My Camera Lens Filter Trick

And how's it going, guys? It's Josh, aka Olufemii. I know it's been a while since I've dropped a video. I was out of town at VidCon in Melbourne, and I've been doing a lot of outside projects. But for this video, I want to go over a topic that I feel like is very much undercovered in the world of video production: in-camera lens distortions.
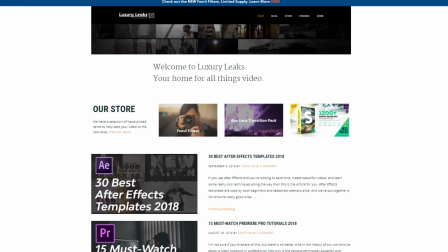I recently released a new product on my website, luxuryleaks.com, that I call the Femii Filter.
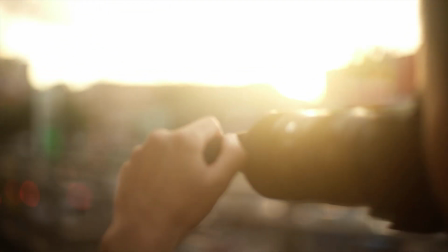Its main purpose is to actually make your image less perfect by waving a piece of external glass over your camera lens to distort a portion of the image.
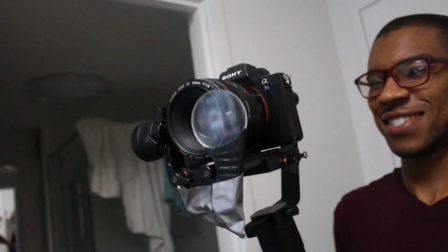Essentially what you're doing is you're actually changing the focal length of the portion of the image that your external lens glass is actually covering.
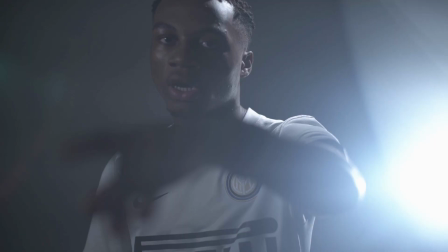So the thought of intentionally distorting your image may seem a little counterintuitive, but it's actually a fairly common practice in the music video production world. I've often been to music video sets where the camera operators actually came with their own secret bags of, say, glass shards or crystals that they put in front of the camera lens to create these specialized distortion effects. The visuals that they're able to create are pretty incredible, and the day rates that they usually charge are often in the thousands of dollars. So industry veterans have been using in-camera distortions for quite a while, but it's still a relatively new technique in the quasi-professional world.
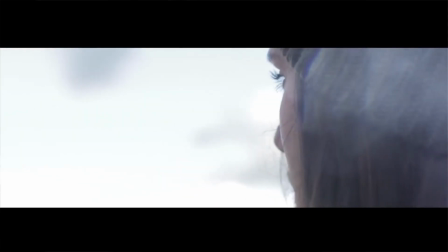For years, I've put random pieces of plastic, mirror shards, broken bottles, or prisms in front of my camera lens to see what stylistic looks I could get.
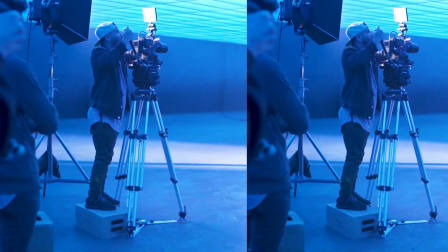But as I've slowly transitioned from the amateur world to the professional world, I've come to realize that lens glass is actually the best way to go. So I distort my images for four main reasons.
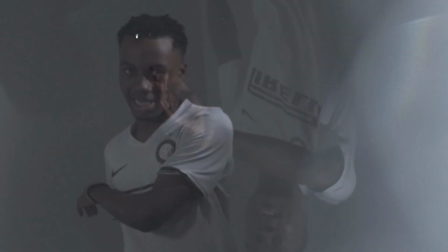Number one, it's a visually exciting transition technique that can be used to hide cuts and to give your footage a very smooth and seamless look.
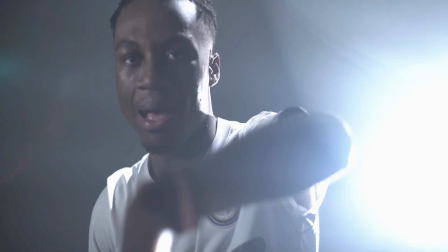In my experience, using seamless editing techniques with short form projects usually always results in the viewer watching for longer.
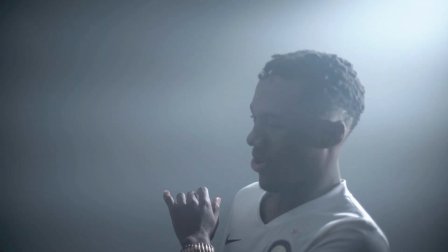Every single cut gives a viewer a chance to disengage, but a seamless edit just locks the viewer in till the very end. Number two, in the world of music videos, a lot of post-production is usually given to stylistic compositing, overlaying, or engaging transitions. Using in-camera distortions usually saves hours of time of post-production that would be needed to create a similar look.
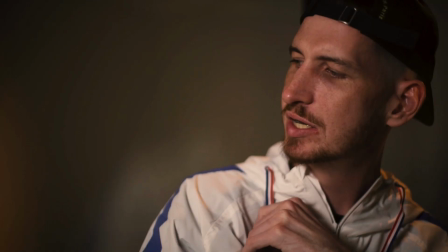Doing these effects in camera almost always looks better. It allows you to not have to have as much experience in the world of visual effects, and it allows you to have tighter completion deadlines.
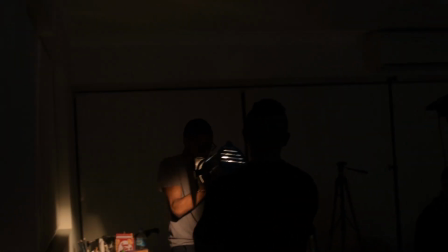Number three, I create lens flares when I shine a big halogen light into the lens when I'm shooting. Using a Femii filter or any other type of distorting element in front of your camera lens actually
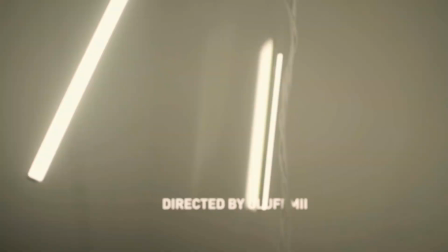accentuates the lens flare by breaking up the beam of light before it hits your camera lens. And number four, using distortive elements like the Femii filter allows me to take advantage of the dual focal lengths that are being used by being able
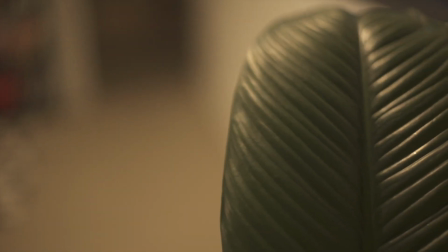to focus on something that's far away on one side of the lens and then simultaneously focusing on something close up on the other side of the lens that the lens glass of the, say, Femii filter is covering up. The resulting effect is really trippy, and it instills this uniquely surreal vibe to the footage.
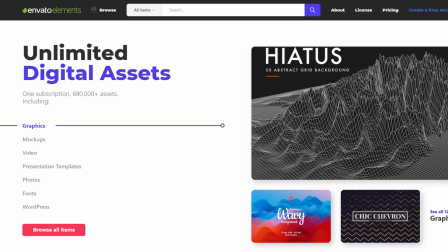Now guys, before we continue, I gotta shout out my sponsor, Envato Elements. It's something that I call the Netflix of video production.
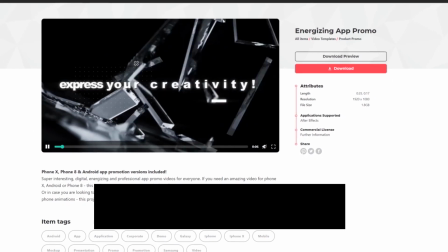For only $33 a month, you can get over 600,000 VFX packs, transition packs,
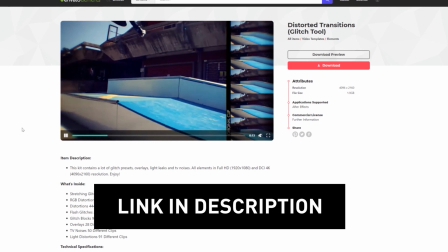titles, lower thirds packs, literally anything you can think of in the world of video production digital products.
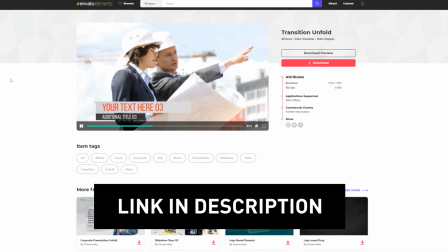It'll save you literally thousands of dollars of visual effects work. In addition to lens distortions, having an incredible resource like Envato Elements, I would say, is crucial in making sure that you're always putting out dope content. Now let's go over the specific production workflows that I use for the Femii filter,
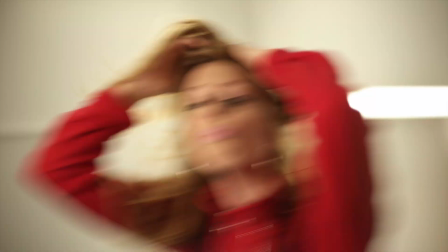but that you can use for just about any distortive element that you choose to use in front of your camera lens. I generally use only two main parameters.
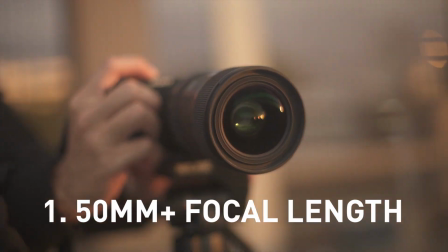First, I make sure to use a focal length of 50 millimeters or more to make sure that the edge of the distortive device that I use is fully covered. Second, I make sure to use an f-stop of 1.4 to make sure that the distortive element that I'm using in front of my lens is sufficiently out of focus.
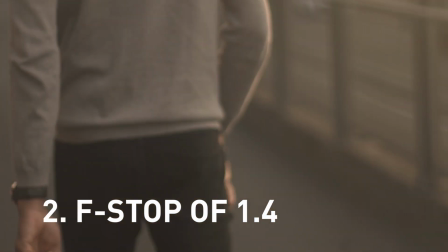This prevents the actual device from being seen inside the actual footage.
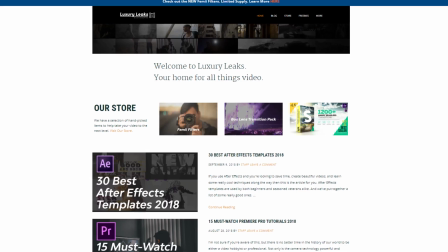So guys, up until this point, I've only released digital products on my website, luxuryleaks.com, which has allowed many of you guys to become better creatives.
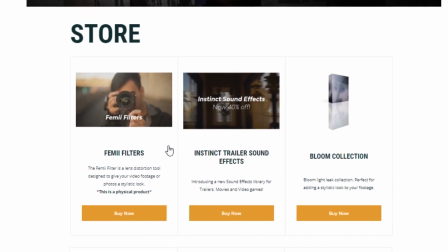I've reached a personal milestone in my ability to finally release my first physical product in Femii filters on my website.
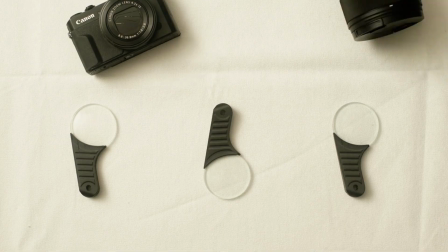This tool has gone over 7 months of designing and testing, and I know that as soon as you get your hands on it, you're gonna love it. Check them out, use them, tell me what you think. Make sure to use my hashtag on IG, and I'll make sure to check out all your content.